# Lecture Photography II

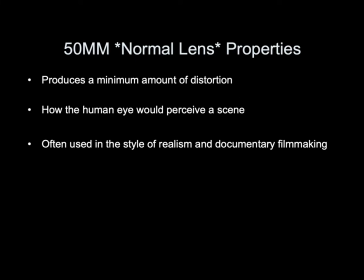244s
A normal lens would be the default lens on your phone or a camera that doesn't have interchangeable lenses.
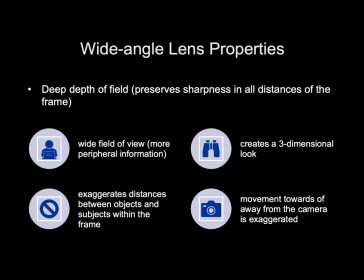254s
Wide angle lens properties. A wide angle lens creates a deep depth of field. It preserves sharpness in all distances of the frame. It creates a wide field of view or more peripheral space. so the areas on the sides of the frame,
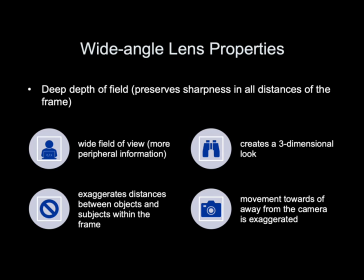272s
it creates a three-dimensional look by exaggerating the distances between objects and subjects within the frame. Movement towards or away from the camera is exaggerated.
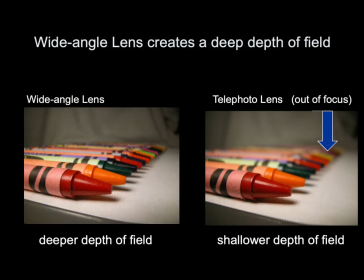Let's take a look at the same image composed with a wide-angle lens on the left and a telephoto lens on the right to explore a deep depth of field.
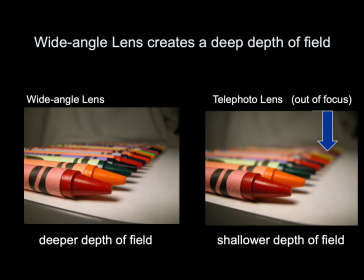305s
In the image on the left, if we counted back how many crayons were clear, sharp, and in focus it would be about one two three four five six or seven you can take a look at the negative space or the shadows
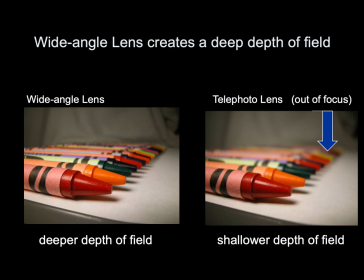324s
under the crayon to help establish what's in focus compare that to the telephoto lens composition on the right the shallower depth of field where really only two crayons are clear, sharp, and in focus.
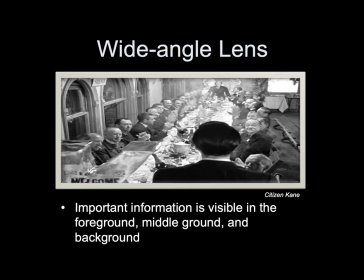344s
An example of a wide-angle lens composition from Citizen Kane, important information is visible in the foreground, middle ground, and background.
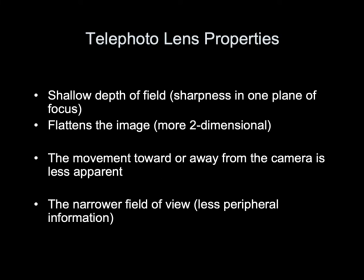361s
Telephoto lens properties. A telephoto lens will give us the opposite properties from a wide-angle lens so it creates a shallow depth of field preserving sharpness and only one plane of
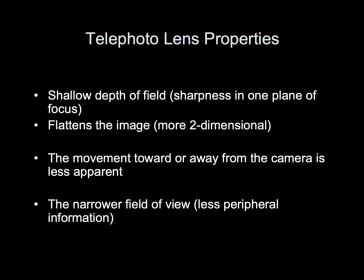376s
focus it flattens the image making it more two-dimensional movement towards or away from the camera is less apparent and it creates a narrower field of view so the areas around the frame are compressed.
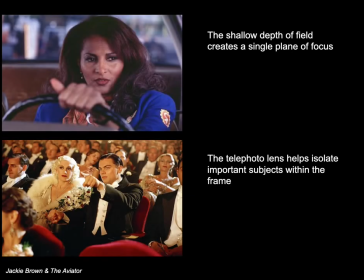395s
The telephoto lens composition in the still from Jackie Brown on the top creates a single plane of focus. The area behind the character's head is out of focus. The telephoto lens composition in the still from the aviator helps to
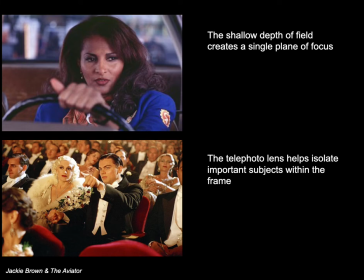414s
isolate the important subjects there in the middle ground within the frame.
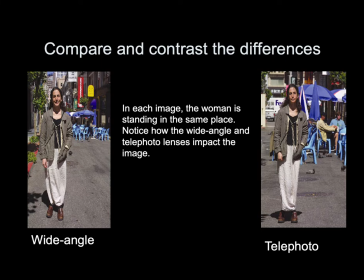424s
Compare and contrast the differences. In each image the woman is standing in the same place. Notice how the wide-angle lens and telephoto lens impacts the image.
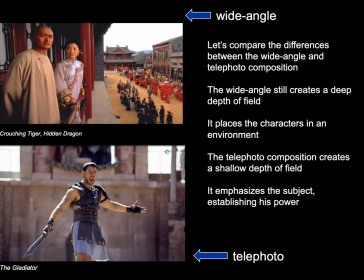442s
Let's compare the differences between the wide-angle lens composition on the top from Crouching Tiger, Hidden Dragon, and and the telephoto composition on the bottom from Gladiator.
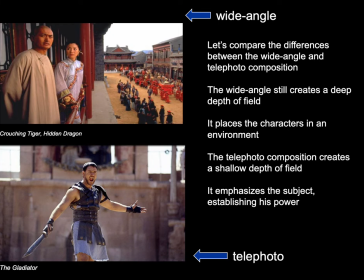455s
The wide angle lens creates a deep depth of field. It places the characters in an environment. The telephoto composition creates a shallow depth of field. It places an emphasis on the subject establishing his power.
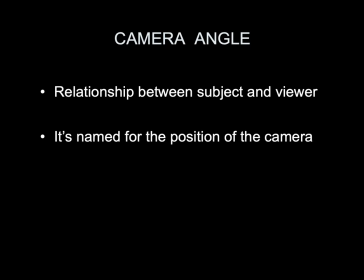478s
Camera angle. The relationship between the subject and the viewer. A camera angle is named for the position of the camera. Low angle shot.
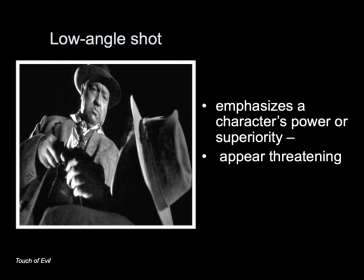490s
Emphasizes a character's power and superiority and can make them appear threatening.
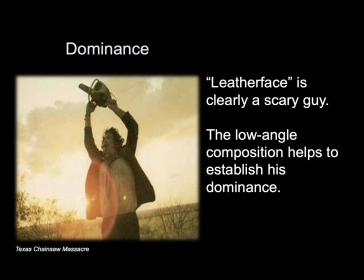500s
Dominance. Leatherface is clearly a scary guy. The low angle composition helps to establish his dominance.
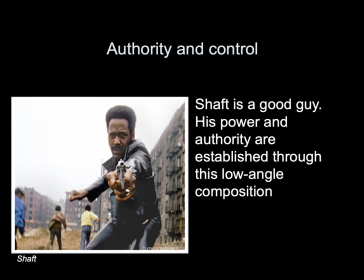511s
Authority and control. Shaft is a good guy. His power and authority is established through this low angle composition.
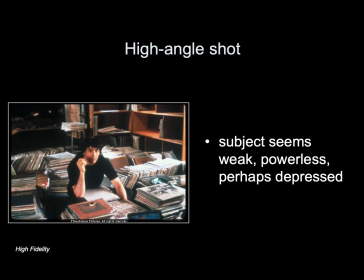522s
High angle shot. Subject seems weak, powerless, perhaps depressed.
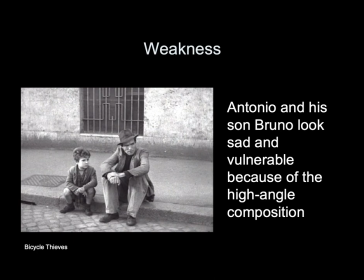530s
Weakness. Antonio and his son Bruno look sad and vulnerable because of this high angle composition eye
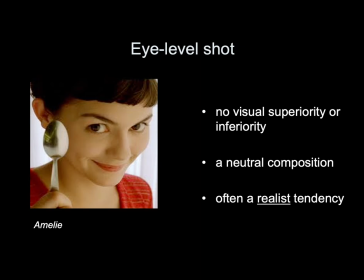541s
level shot no visual superiority or inferiority a neutral composition often a realist tendency bird's
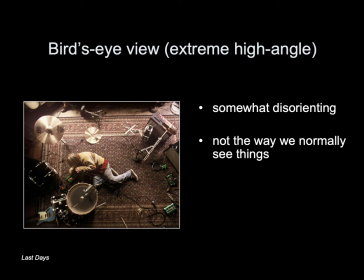552s
eye view extreme high angle somewhat disorienting because it's not the way we normally see things bird's
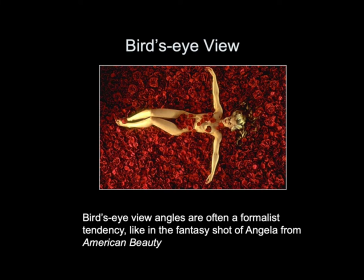563s
eye view angles are often a formless tendency like in this fantasy shot of Angela from American Beauty.
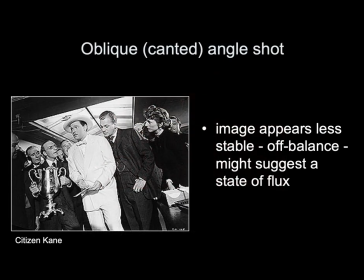578s
Oblique or canted angle shot. Image appears less stable. It's off balance and might suggest a state of flux.
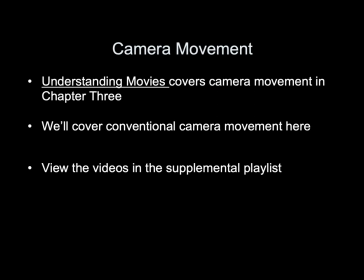592s
Camera movement. Understanding movies covers camera movement in chapter three. We'll cover conventional camera movements here. View the videos in the supplemental playlist.
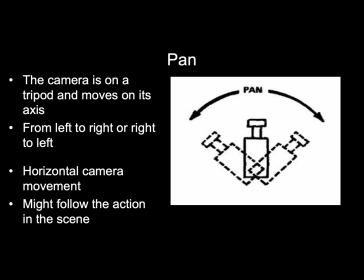606s
Pan. The camera is on a tripod and moves on its axis from left to right or right to left. It's a horizontal camera movement. It might follow the action in a scene.
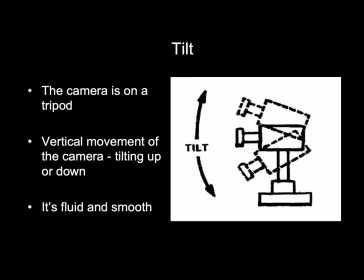622s
Tilt. The camera is again on a tripod. It's a vertical movement of the camera, tilting up or down. It's fluid and smooth.
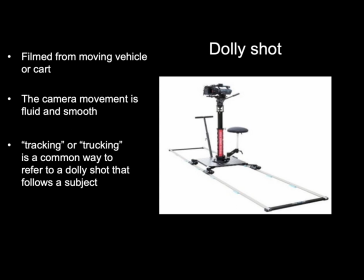636s
Dolly shot. Filmed from a moving vehicle or cart, the camera movement is fluid and smooth. Tracking or trucking is a common way to refer to a dolly shot that follows a subject.
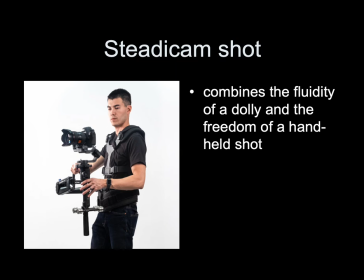656s
Steady cam shot. You see, the man there has a harness on and the camera is attached to his body with a monopod. It combines the fluidity of a dolly and the freedom of a handheld shot.
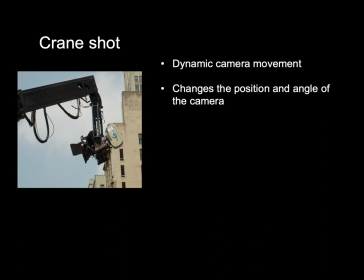675s
Crane shot, named for the piece of equipment the camera is placed on. It's a very dynamic camera movement. It changes the position and the angle of the camera.
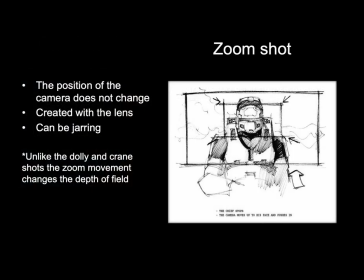690s
Zoom shot. The position of the camera does not change. A zoom shot is created with the lens, and it can be jarring. Unlike the dolly and crane shots, the zoom movement changes the depth of field.
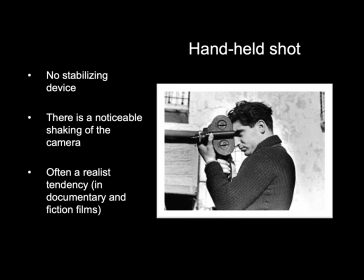711s
Handheld shot. Uses no stabilizing device. There is a noticeable shaking of the camera. Handheld shot is often a realist tendency used in documentaries and fiction films done within the style of realism.
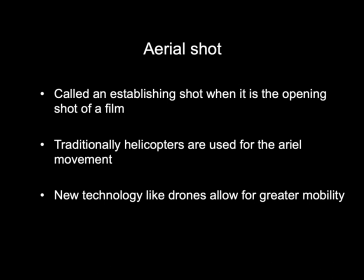731s
Aerial shot, called an establishing shot when it's the opening shot of a film.